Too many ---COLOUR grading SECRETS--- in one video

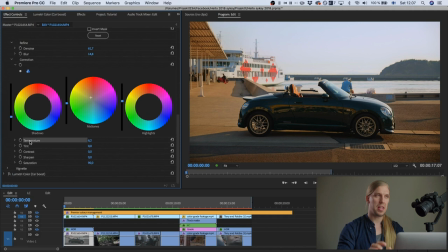4:09 And that gave a kind of depth to the colors in this footage.
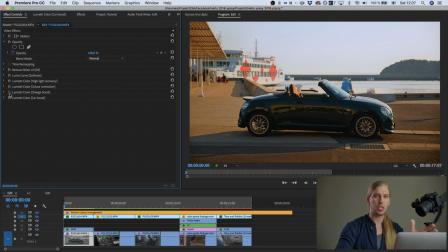4:12 And there is this nice contradiction, like color contrast between the orange and the blue-red, blue-green of the car. Then I targeted the car with the tracking.
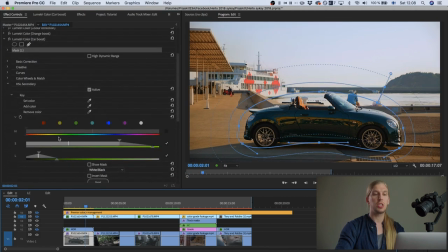4:24 I tracked a mask on top of the car, and with the HSL secondaries, I even targeted the car even further,
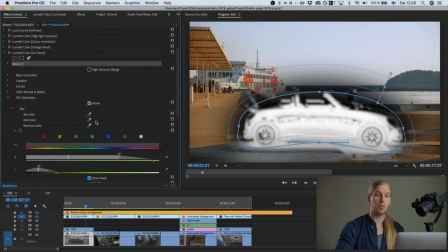4:30 and I added some contrast, and I just made the car pop.
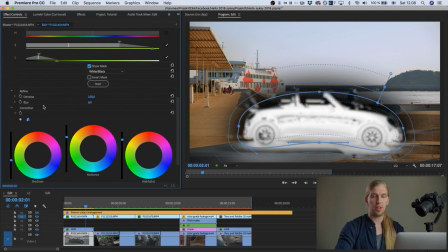4:34 And by the way, in this lumetri panel, HSL secondaries, I often have blur, and it's very important to make the image more that the limits of the effects are not so visible.
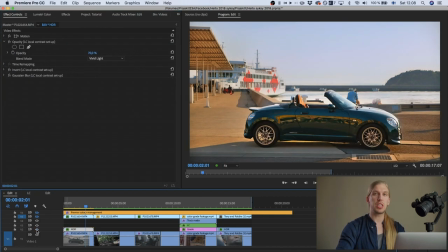4:47 And then we go to this, the HDR layer. And this is a method for like smart exposure blending. It's the same footage on top of itself.
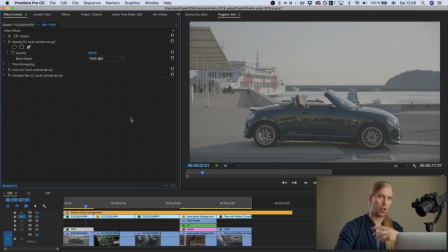5:00 And by the way, this method needs log footage, that you start off with the log footage, otherwise it won't work the same way and without any effects applied on it.
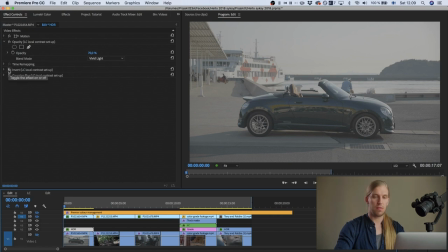5:10 Anyway, and I have made this footage look like this interesting animated blob of gray,
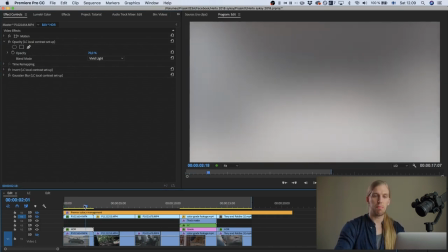5:18 and I have done it by inverting it and then using the blur effect to make it very blurry.
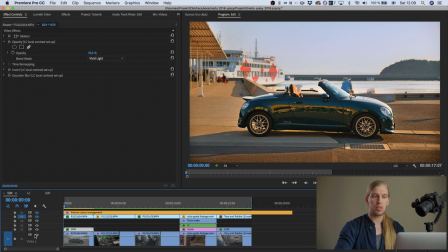5:25 And by this, you can see that the highlight areas, if we toggle this off on the lower image, we can see that on top of the highlight areas, the gray is a bit darker, and on the shadow areas, the gray is lighter.
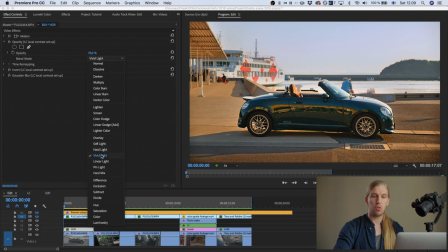5:39 And then when I blend this layer with a vivid blending mode, or optionally overlay blending mode, or optionally soft light blending mode,
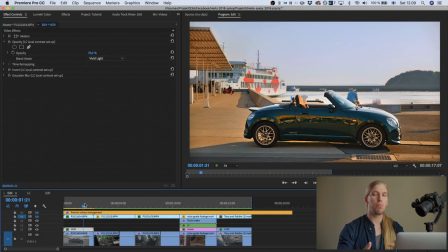5:47 we get this very intelligent exposure blending that is automatically animated based on the footage that we used as a base.
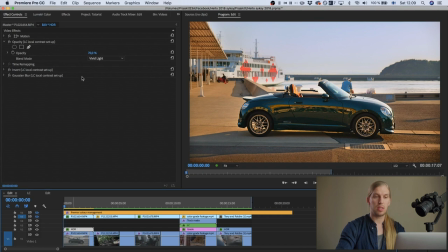5:55 And the nice thing about this effect is that this method is that this reserves the local contrast of your footage. As here you can see, it's the blur effect that does that. As you can see, if we toggle the blur off, you can see that it kind of takes the local contrast away.
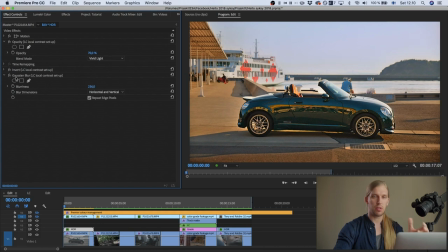6:10 But when we add the blur back, you can see that the dynamic range is it's still a high dynamic range, but the local contrast is there. And then, of course, the strength of this layer can be adjusted with the opacity percent.
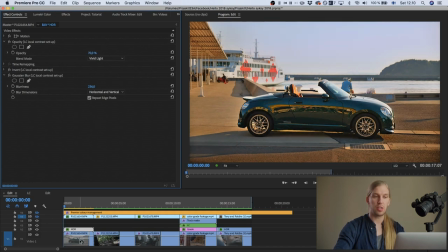6:25 And in this case, I needed to add a denoiser to this footage because we're pushing and pulling it quite a lot. And there was a bit of noise in there. The noise became visible, so I added the denoise effect.
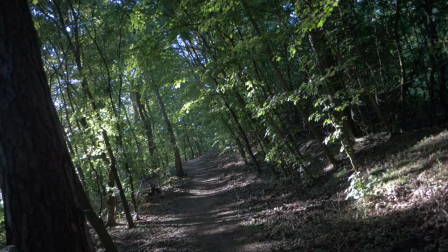6:36 This is a neat video denoiser, which I like. Okay, then let's go to the next one.
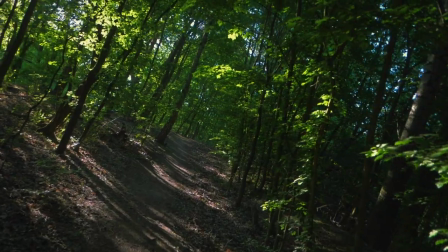6:42 This is a clip of like a forest shot. And this is actually a rather common situation that with these digital cameras,
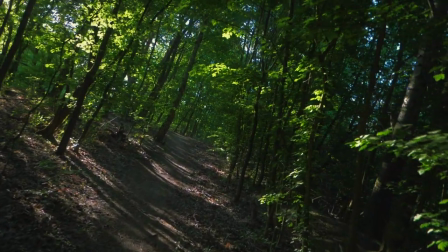6:49 you get this kind of very harsh video look when you shoot in forest. And I wanted to make it look more lush.
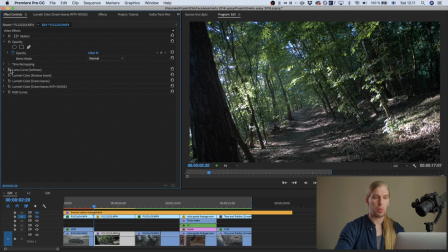6:56 And this was not shot in log, so we don't have to convert it. Anyway, so the first thing that I did, I softened the look, as I said, with the luma curve.
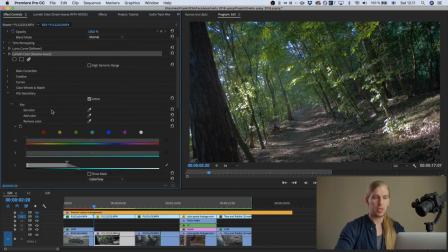7:05 And then I added a lumetri panel effect. And with the HSL secondaries, I targeted the shadow areas
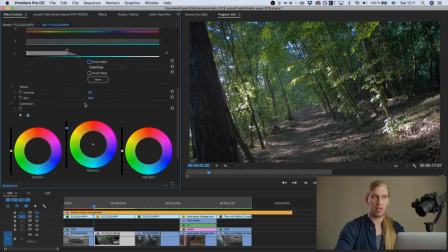7:13 and I made them brighter and added some warmth and gave them some contrast.
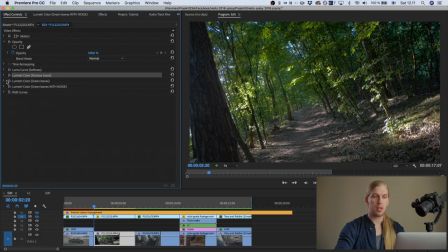7:19 And then the pretty similar thing, I targeted the green leaves with the HSL secondaries.
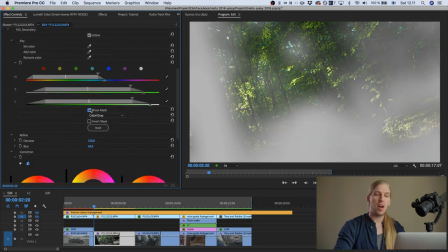7:25 I made them warmer and greener. I made them brighter and I added contrast.
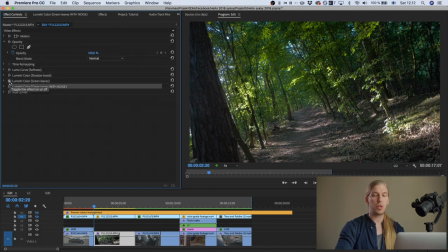7:30 And then here I want to show you something. This is actually very important when you do these HSL secondaries and you play around with the settings.
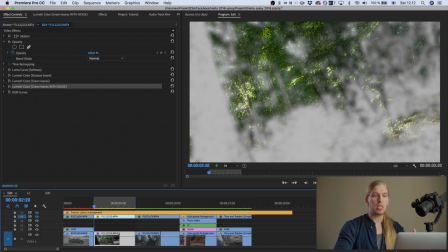7:37 It's easy to
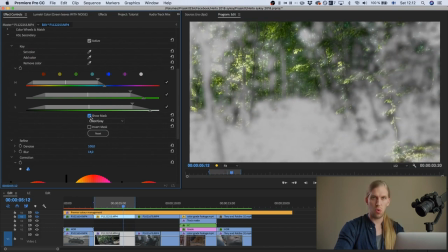7:41 to stumble upon this problem with this low quality codecs is that there is this color pulsing.
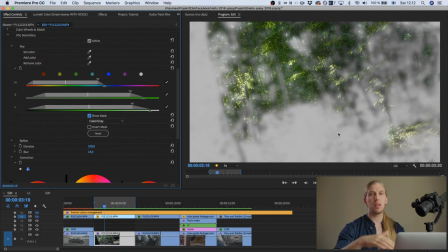7:47 So actually the color is not staying steady in the footage, but it's actually kind of fluctuating. And if you're not careful,
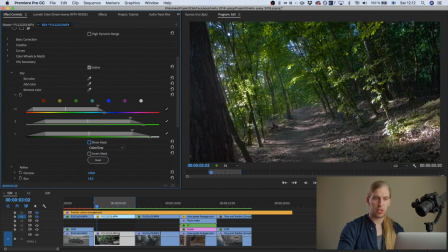7:54 this will kind of affect the mask on your HSL secondaries and you will get this pulsing as you can see here.
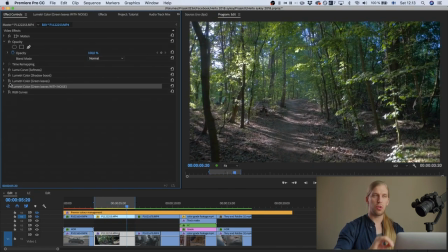8:02 So try to be more careful on your what you choose, that you don't get this pulsing.
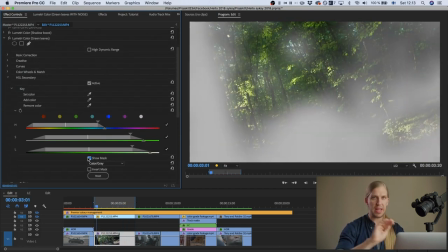8:08 And that's why it's important to have the video playing when you do this selection,
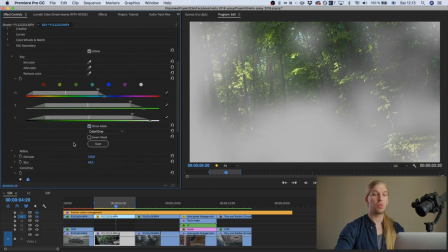8:11 not only have it like not do it on based on just one single frame, because then you might end up just having this pulsing.
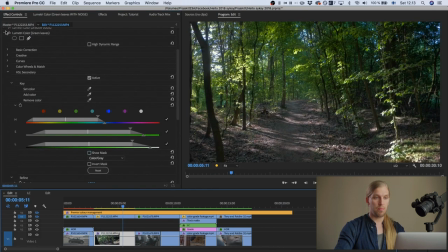8:19 Okay, and then
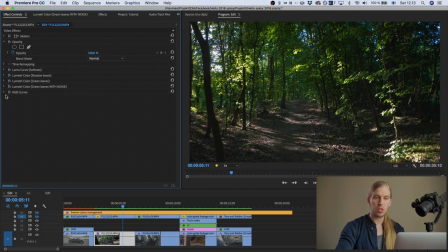8:23 I just added an RGB curve and I made the image a bit more darker, and with these color curves, I gave it a bit of tone.
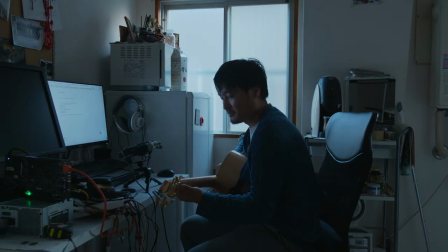8:31 Okay, then we go to the next one.
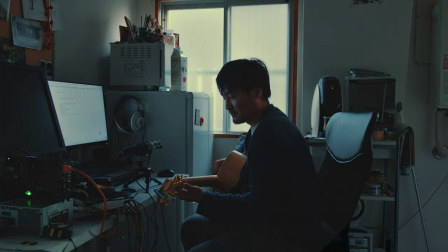8:33 This is a nice guy playing guitar in a moody shot, and I wanted that mood to be even stronger or more moody, if that's even a word.
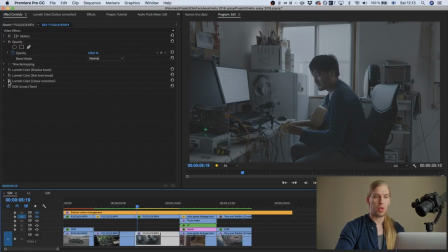8:42 And this was shot in Vlog, so we'll start. So with the color correction, I used a lookup table from the color correction kit for the GH5.
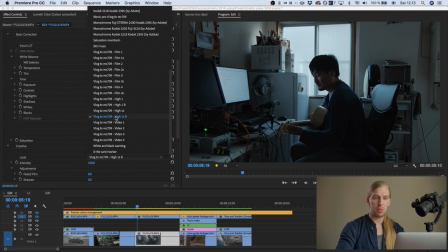8:51 And in this case, this is the High 1S lookup table, which is a new lookup table that will come in the version 3. And then I adjusted the white balance. And then because I did like the blueness of the footage when it was the white balance was a bit off,
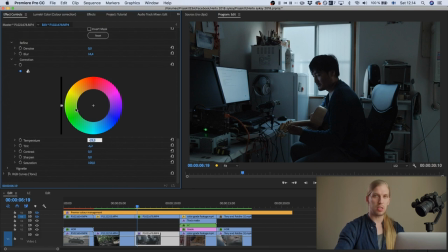9:06 with the HSL secondaries, I target the neutral colors in this image and I kind of recovered the blue vibe to them. And then I did a shadow boost, so targeting the shadow areas, making them brighter.
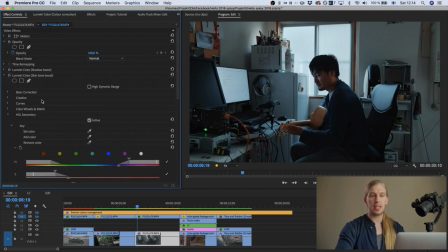9:20 And then I targeted the skin tones with the HSL secondaries again. I'm using the HSL secondaries all the time. And the idea here is that I'm giving them extra punch, like a lot of saturation, I'm emphasizing the contrast between the blue room and the orange skin.
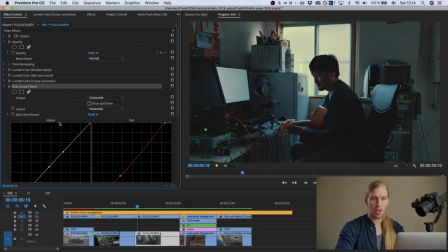9:39 And then I added this RGB curve and I lifted the blacks to give this kind of a milky shadow look.
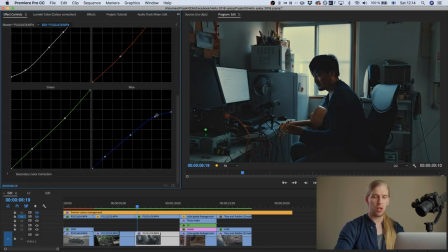9:46 And then I added quite a strong coloring with the color curves. Okay. Whew. we are really going fast. So if you like this, subscribe to the channel. Okay, let's go to the bird one.
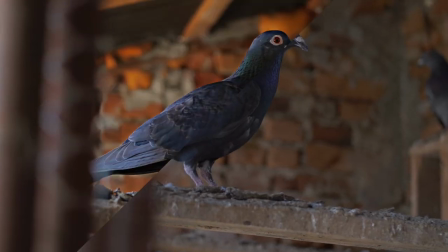10:02 So this is going to be a tough one to explain because there was a lot of going on, but I'll try my best.
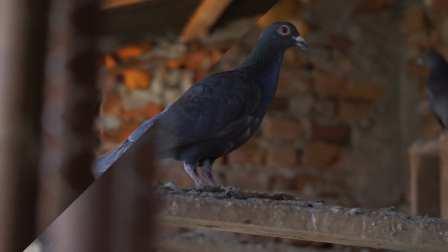10:09 I wanted this bird to look really metallic and really three-dimensional.
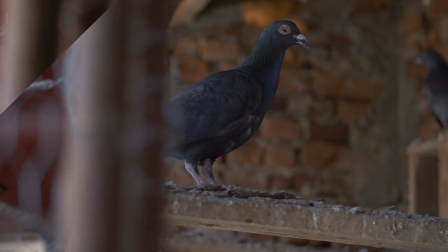10:14 And by the way, this was not shot in log. So let's see what I did to make it look more three-dimensional.
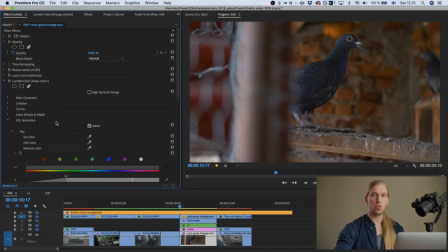10:22 So the first thing that I did, I deepened the colors and I used the Lumetri panel effect and I targeted the most saturated colors in this image.
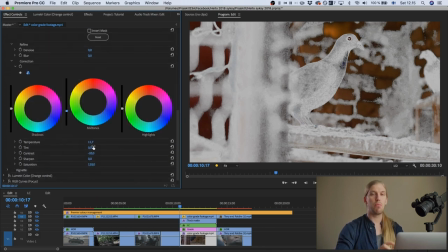10:30 And then I made them more dark and more saturated. That's kind of an easy way of making your footage more like deeper, is by targeting the highly saturated colors and making them darker.
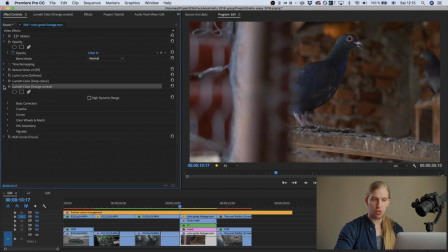10:41 Then I think the orange was a bit too strong, so then I decided to desaturate the orange areas. And then I wanted to add a bit of like focus to the bird, and I did that with an RGB curves with the mask.
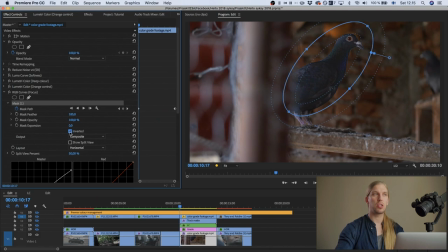10:57 I tracked the bird and then I inverted the mask. So now I'm actually applying the effect everywhere else, but not the bird. And I'm removing contrast and making the rest of the frame a bit more boring.
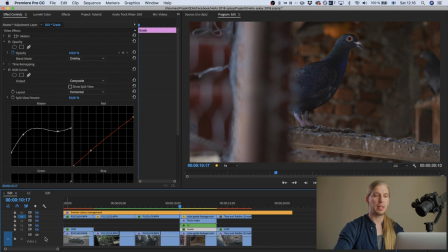11:09 So then you're automatically more focused on the bird.
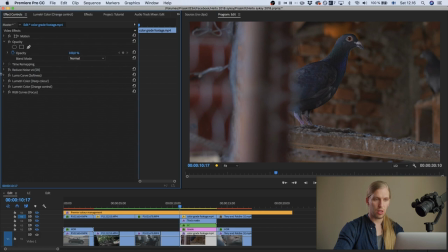11:13 Then I use the softness, Luma curve again, that I added the softness with the Luma curve. And this is often, it's actually good to have this as the first thing in your stack. And then we go to this other layer. And this is a trick that I have actually made a whole video about.
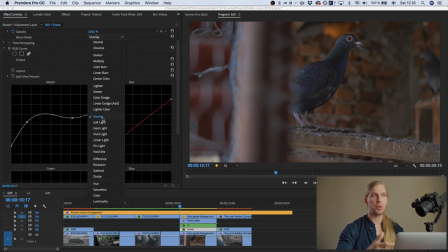11:31 This is a very powerful trick on how to play around with contrast and color in your footage. So this is an RGB curves on an adjustment layer with overlay blending mode.
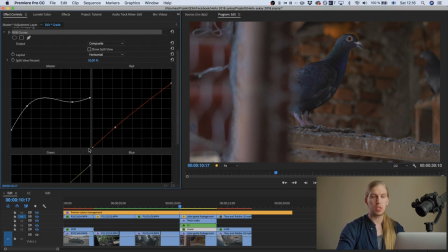11:42 And the first thing that I do with this is I lower the contrast a lot,
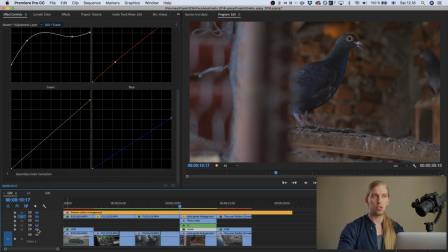11:47 and then I can move these color sliders, color curves rather aggressively. And this method kind of protects the footage and gives it really nice, it gives me more control.
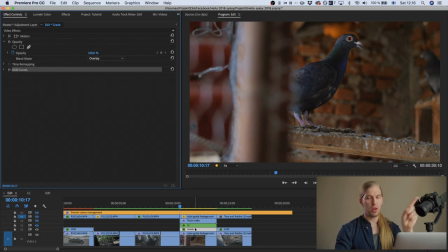11:57 If you want to know more about, there's a video where I talk about this technique in detail. Okay. Then this is going to be a bit difficult. This is rather similar to the HDR technique that I showed earlier, but this is a bit more complicated.